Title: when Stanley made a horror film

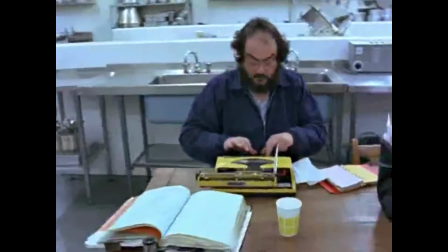(4:22)
When as much preparation goes into a film as one of Kubrick's, I believe it allows for more moments of serendipity.
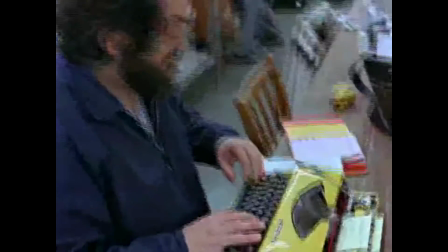(4:28)
One of these was the sound Danny's trike made rolling around the overlook.
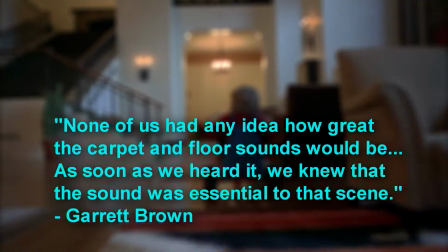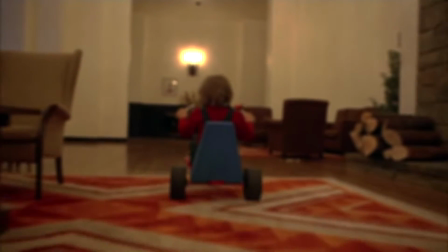(4:42)
The diegetic sounds make an almost musical rhythm further captivating us.
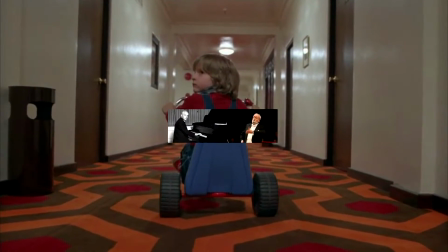(4:47)
In contrast, Kubrick uses non-rhythmic and harmoniously incoherent music by East European composers Bela Bartok and Christoph Penderecki.
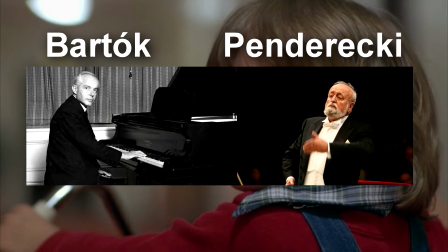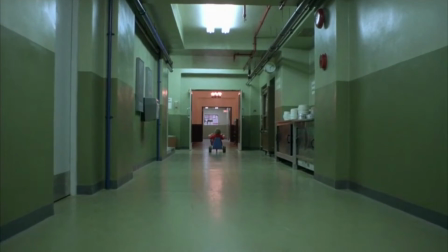(5:05)
The juxtaposition between the rhythmic sounds and non-rhythmic music enhances the movie's psychological power.
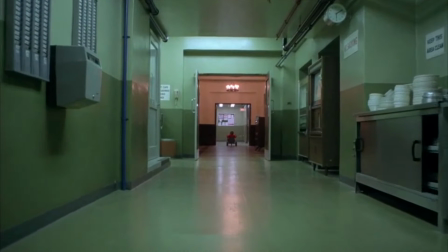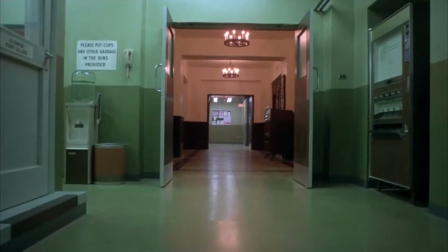(5:17)
The booming Sound strikes just slightly before we see anything unusual, giving us just enough time to think what the hell is about to happen.
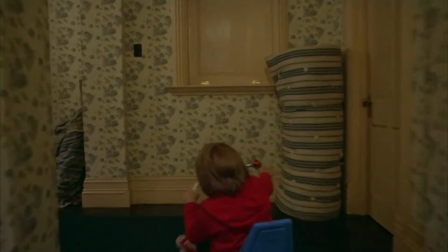(5:26)
This is...
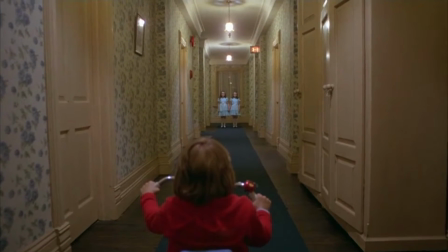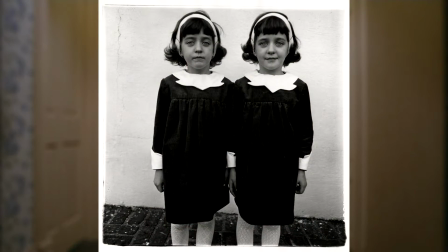(5:35)
And we're introduced to the most famous twins in film history, possibly inspired by this Diane Arbus photo from New Jersey in 1967.
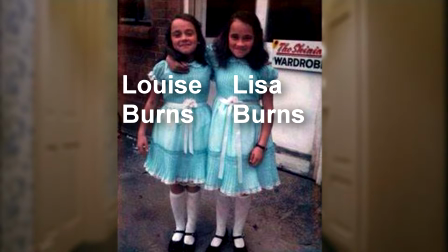(5:46)
According to Lisa Burns, Kubrick was just looking for sisters and it was only when he saw them that he decided twins would be creepier.
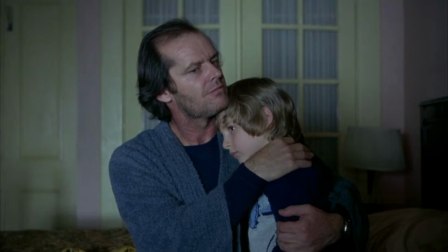(5:54)
In a recent interview, the Burns sisters said that Jack Nicholson was like a father to them on set, and they ate, and yes, played with Danny Lloyd.
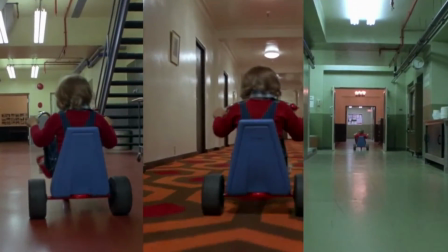(6:03)
Kubrick builds tension by following Danny for almost two total minutes of triking around nine corners with steadily increasing,
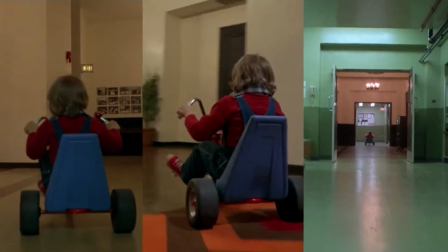(6:11)
ominous, and discomforting music before confronting the twins and their murder scene.
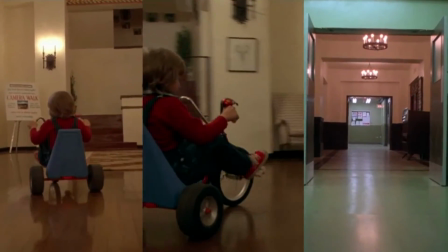(6:15)
It hits harder because of the built-up tension and hypnotic effect of the audio-visual presentation.
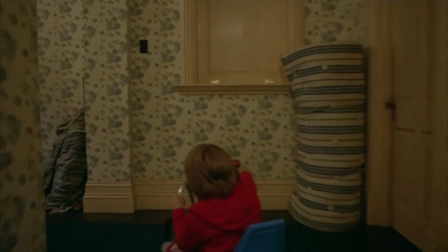(6:22)
From writing to art design, casting to cinematography, editing to sound mixing,
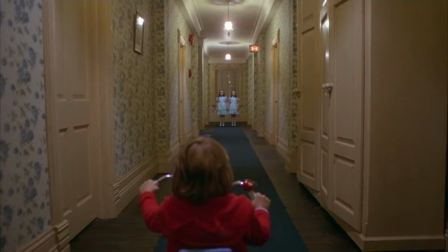(6:27)
marketing to music, film, it has been said, is the ultimate artistic collaboration.
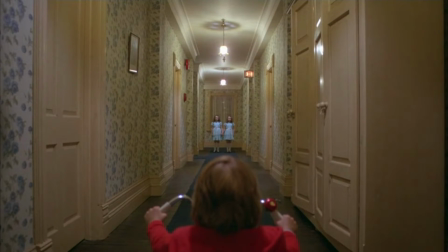(6:32)
No other director has made his crew feel more like just collaborators than Stanley Kubrick.
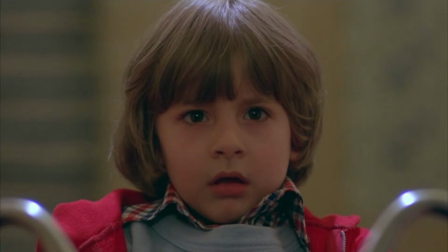(6:38)
From the DP to the PAs, they knew they were merely tools of a master craftsman, helping to achieve his vision, and this scene shows us that he knew how to use each one exceptionally.
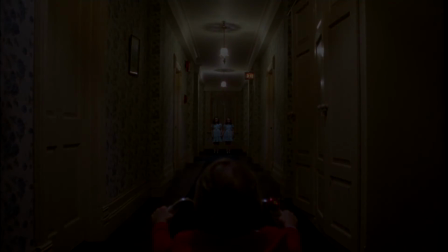(6:50) Come and play with us, Daddy. Forever. And ever. And ever.